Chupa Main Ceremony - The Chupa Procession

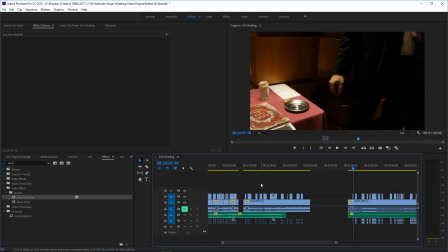(70:39)
Okay, so all this is her going around in circles. In actual real time, they walk around 7 times. By the time we condense this a little bit, if you would actually sit there and count how many times you see her go around, it's not going to be 7.
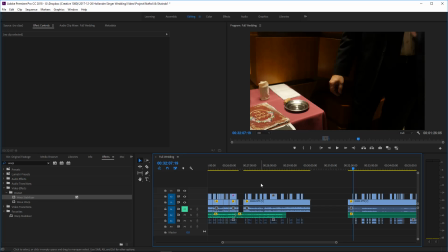(70:55)
But as long as it's not, 2 or 3, nobody's going to sit there and actually count it.
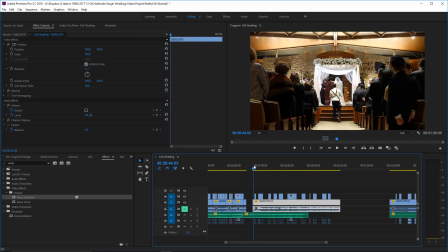(71:02)
As long as we make it seem natural and seem realistic, and that it was at least a few,
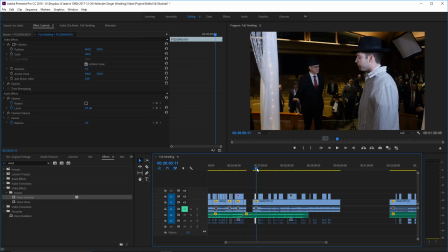(71:09)
nobody's going to call us out on it.
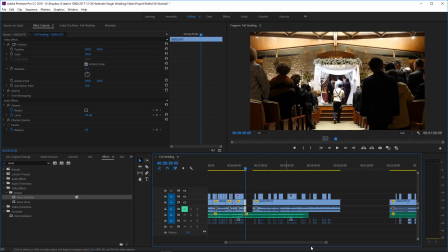(71:14)
So, right, we have them starting to go around.
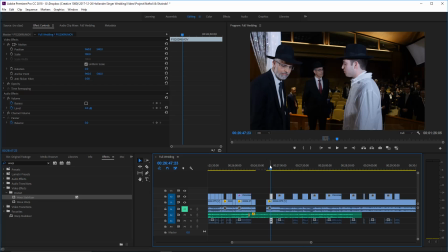(71:23)
And we just want to make sure that clips line up. So over here, they're just beginning to go around the right side.
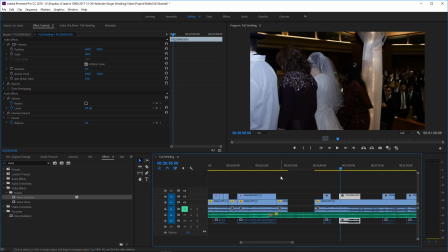(71:31)
So it makes no difference now what order I put these clips in, as long as they all add up.
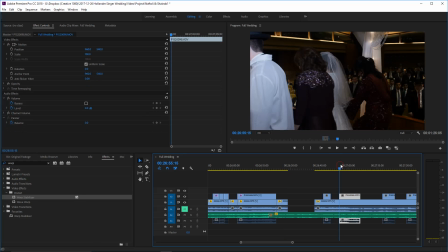(71:39)
So
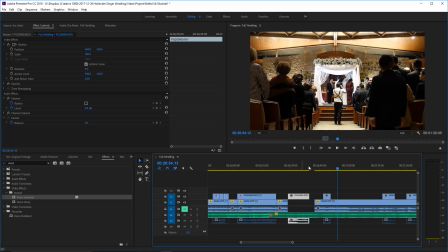(71:44)
remember, the groom is facing away and they're coming around the right side. So over here, he's facing that way and they're coming around the right side.
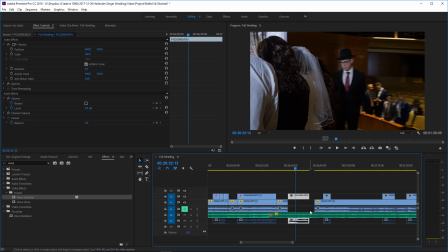(71:52)
So that works as a first shot, and I don't have to use this entire shot here. So
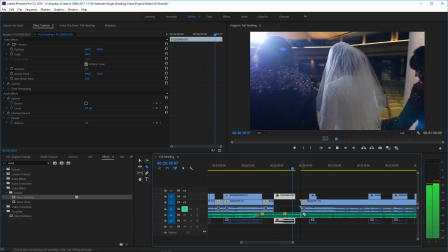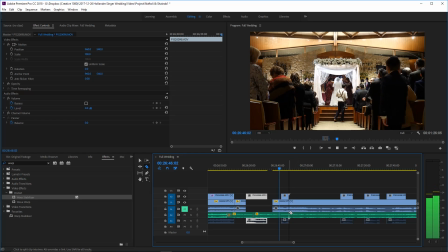(72:06)
alright, we're going to skip this musical interlude. So we want that welcome line. Then we're going to skip the musical interlude.
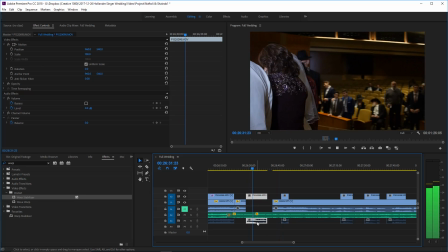(72:15)
Find where they start the words. The words are the important part.
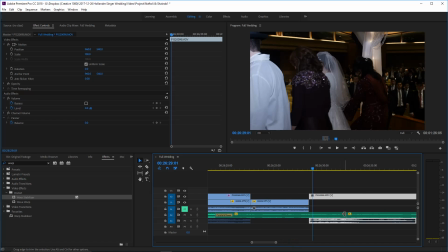(72:21)
Right over there is where they start the words.
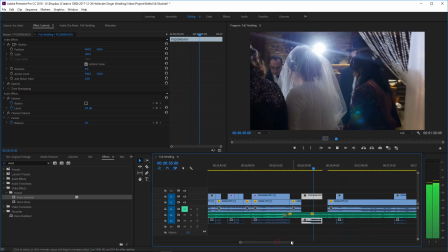(72:27)
And I notice something interesting here. I don't even need a fade to make it work.
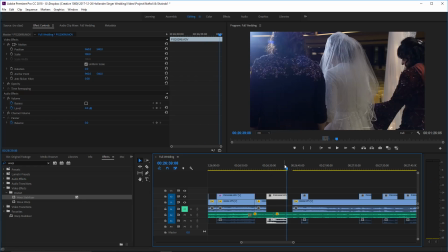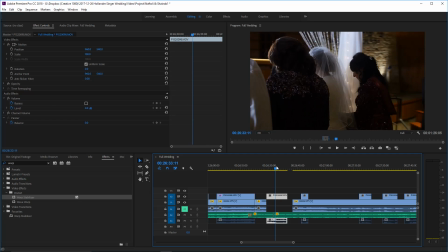(72:38)
That works without a fade, so we're not going to mess with it.
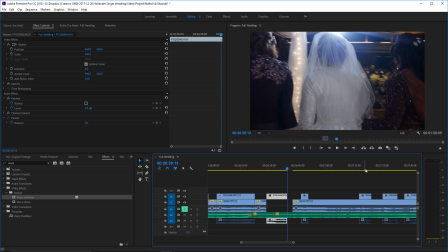(72:42)
Alright, so if I am going to use this whole clip, so they sort of come around
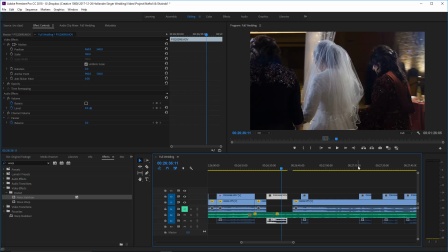(72:52)
the front of him, they're back around to the audience side.
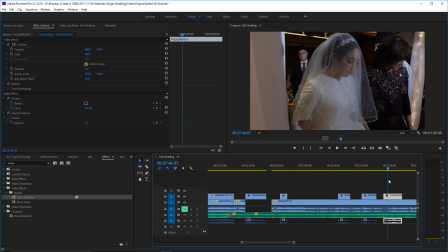(73:00)
Alright, in this clip they don't see their faces, so I don't necessarily want this to be the next clip.
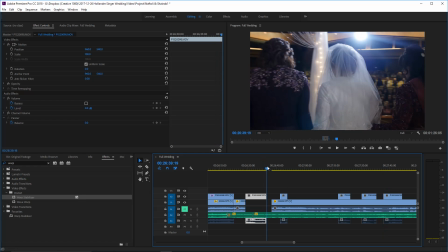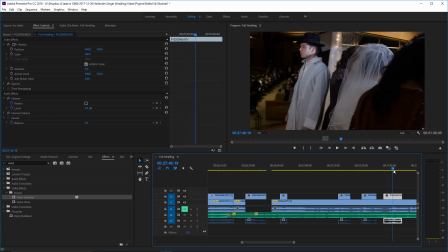(73:12)
Let's see.
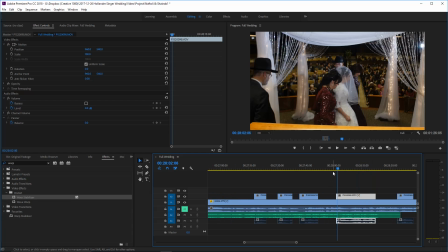(73:16)
So I could go from here, they're back around to the front, into this clip where they're also in the front, going around again from a different angle, but I feel like it's almost the same shot again. So we're gonna look for something else.
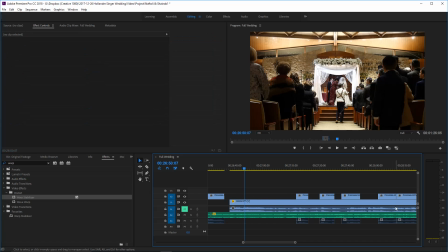(73:32)
How about maybe something like that? I think that'll work.
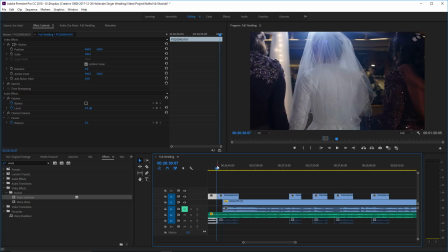(73:40)
This clip here, you don't see them going around, so it's coming out. We're not using it for anything.
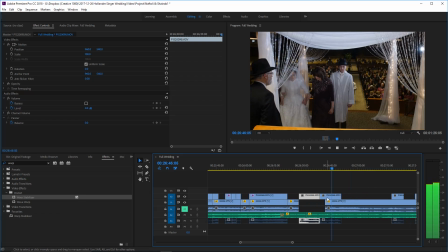(73:47)
Right, so they're in the front, and we just want to make sure it's consistent. So, coming around.
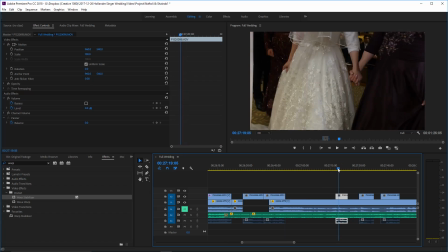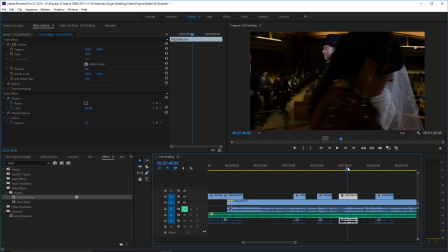(74:03)
Alright, so this ends with them on the opposite side of the audience.
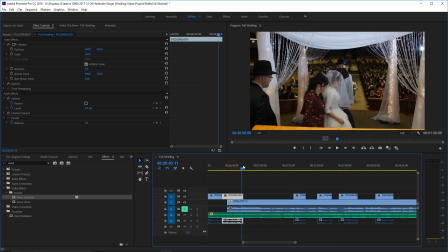(74:07)
So our next clip, now this clip right here can actually go anywhere, because you can't really tell where they are at that point. This one here, they're actually coming around the front.
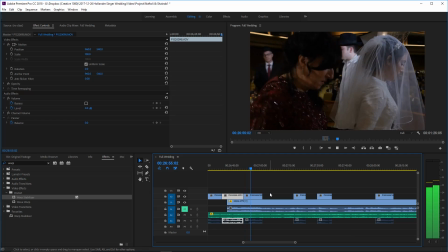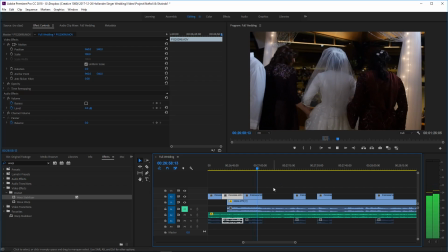(74:26)
So let's try that.
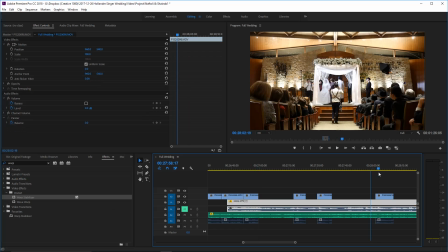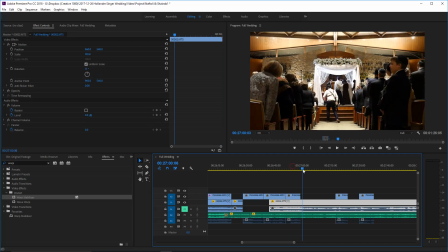(74:39)
And just to make the cuts with the music, we're gonna cut that there. And just remember, we do have the second camera.